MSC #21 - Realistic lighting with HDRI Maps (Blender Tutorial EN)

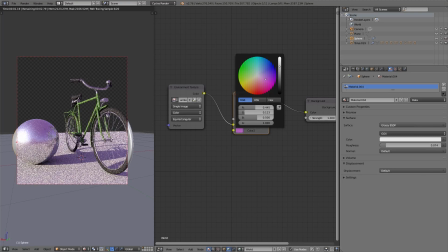500s
And so we can colorize the background if I choose the add blend mode.
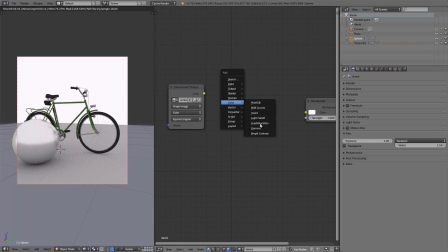506s
In a similar way, we can add a use saturation node to adjust the hue and saturation.
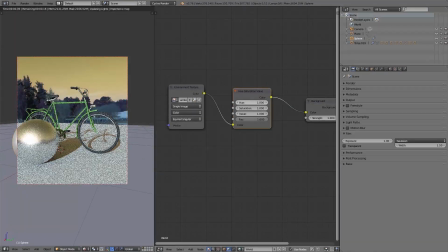511s
And in this way, we very easily can adjust the background in terms of color or strength.
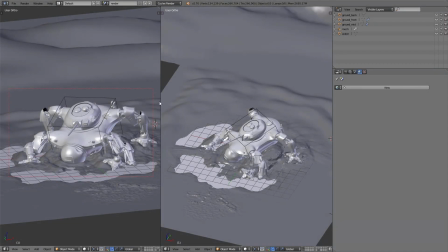518s
Okay, let's try this in our 3D scene. I just enable the ground and the robot.
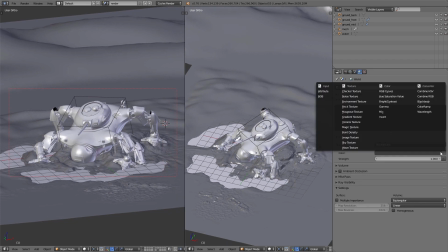524s
Now, as showed before, I add an HDRI map.
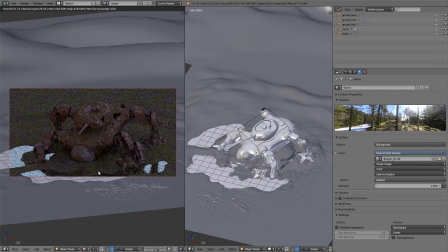528s
Here I use the HDRI map Bergen from the HDRI map pack from hdrihaven.com. This also we used for the final rendering. So this also you'll find on the commercial version of this workshop.
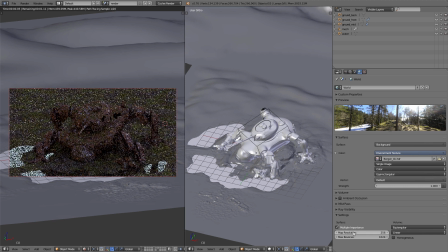542s
Also here I enable the multiple importance option and set the map resolution to 1024.
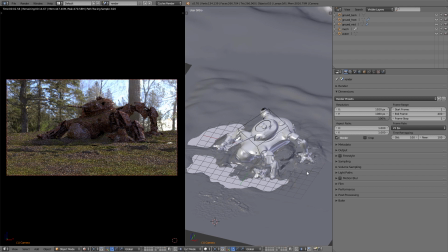550s
Now I switch to the camera perspective and in the render tab under
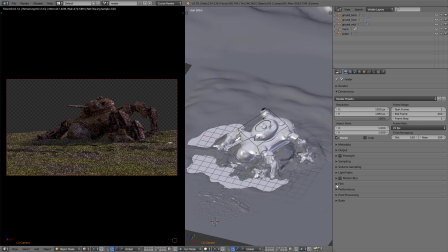555s
film I enable transparent so that we don't see the HDRI map in the background. So we can concentrate more on the lighting. The lighting strength is too weak from the HDRI map, so I set the strength to 2.
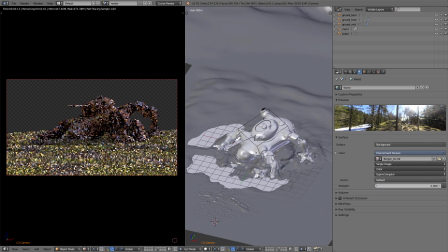570s
The lighting mood inside a forest is way different than on an open field, because certainly in a forest all the trees are casting shadow.
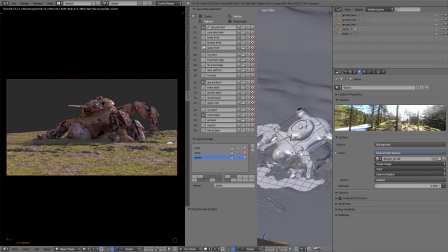580s
That means we also have to take care how the trees are influencing the lighting. Because of that, I enable all the different objects that could influence the lighting.
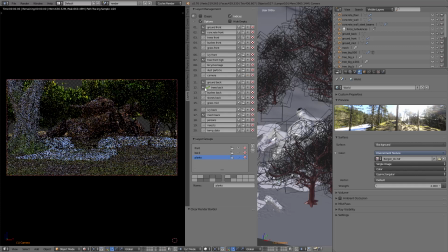590s
And you can see after enabling all the different objects, the tree in the foreground is still very bright.
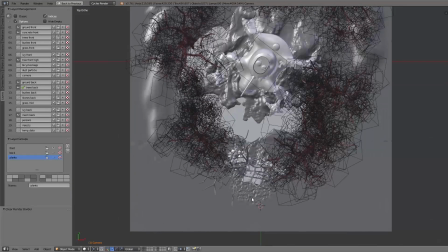597s
And the reason for this is that we don't have put any objects behind the camera.
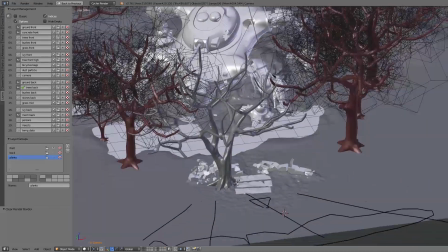603s
And so the tree in the foreground also gets lit up by the HDRI map.
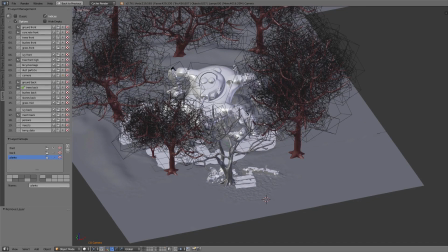609s
Yeah, and because of that, we'll add the other trees to our scene.
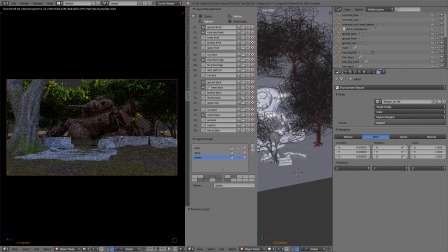613s
Also, you can see the trees in the background currently stopping the light from shining into our scene on the tank, for example. Because of the reason that we don't show the sky in this 3D scene,
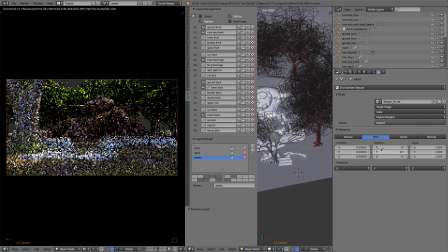627s
that means we set the background to transparent, we now can rotate the background as we like. That means inside the texture tab, mapping, rotation, I can adjust the background so that the sun shines from the right upper side into our scene.
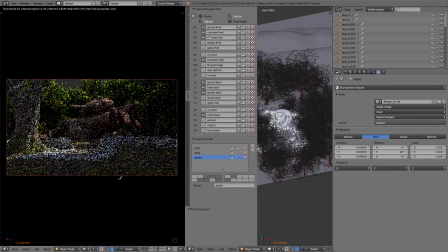644s
Also, I enable the trees behind our camera, and then you can see we have the shadow in the foreground. And in our scene here, the sun shines from behind, not from the front. So we have this nice lighting line of the silhouette from the tank.
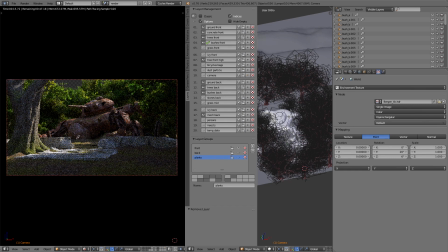661s
And so it separates a little bit more from the background and we can see the tank even better. What we can see now is that the tree in the foreground is quite bright on the top and also on the ground below this tree.
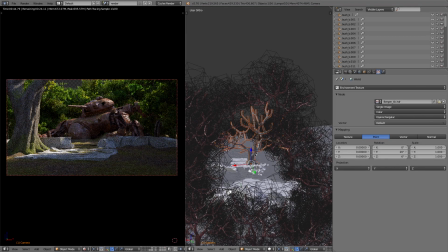675s
And the reason for this is that the particles of the branches are disabled. So this I enable again, and then you can see now we have this realistic shadow below this tree.
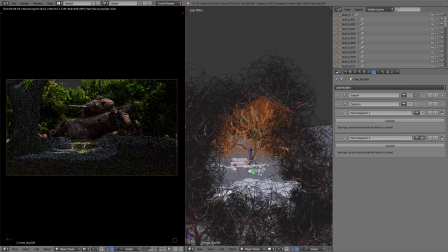687s
And also in this way we took the foreground out of focus because it's darker. And in this way automatically the focus gets set in the center of our scene where the robot tank lies.
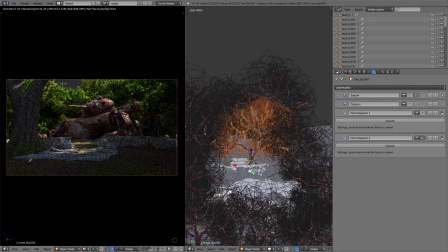703s
But all in all, I still think the scene is too dark, and because of that, I navigate to the world settings inside the properties editor, and here I enable ambient occlusion, and with this option,
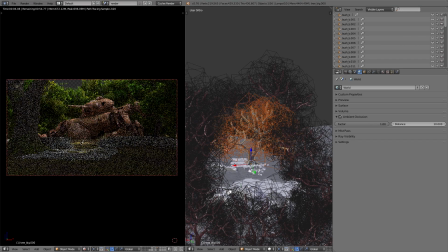716s
our scene gets a little bit brighter overall. That would also light up rooms, for example, when no light comes in. Yeah, and so we can bright up our scene a bit, and this setting I set to 0.5.
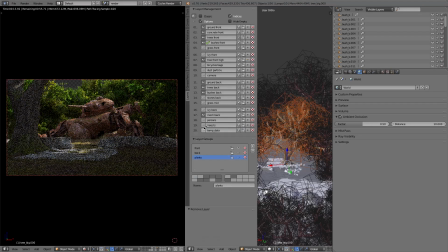732s
Yeah, if you believe it or not, this is our final lighting for our 3D scene.
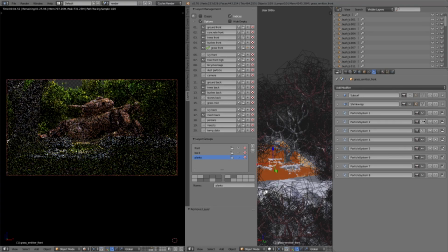737s
So now let's enable all the other objects to see how this lighting affects the whole scene.
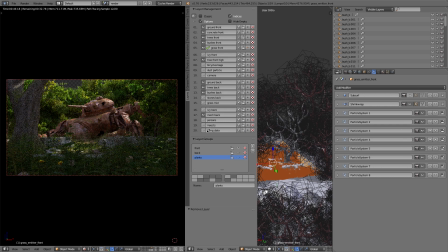744s
Yeah, if you want to fine-tune the lighting, for example, to set the focus a little bit more, you can add, for example,
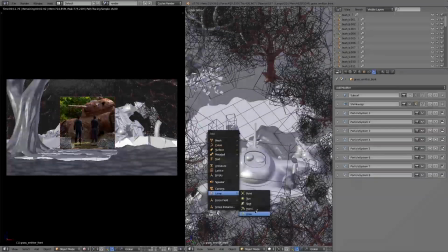752s
an area light behind the persons so that they are a little bit brighter
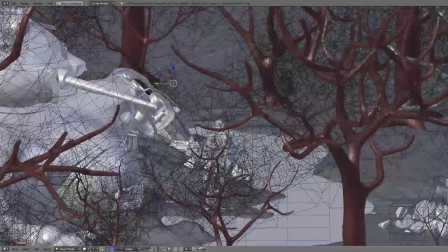757s
to light up the center of the scene where the persons are.
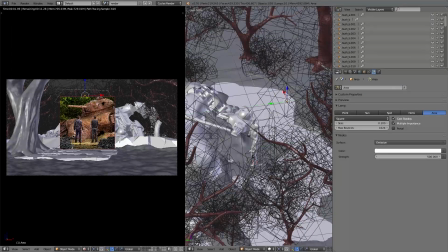761s
Yeah, and in this way you also can play with different lamps to add more
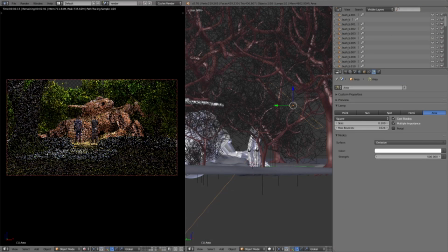767s
lighting to your scene to simply set the focus points a little bit better.
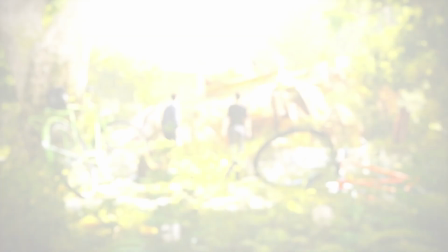772s
Yeah, and with this simple method we have lit up our scene. Yeah, and all the other settings about compositing and rendering,
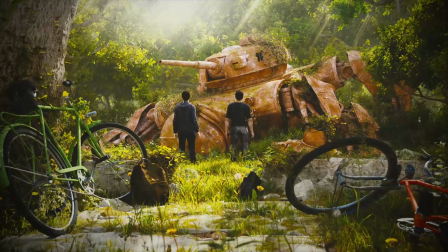781s
which will certainly influence the look of our image very strongly, that we'll show you in the next videos.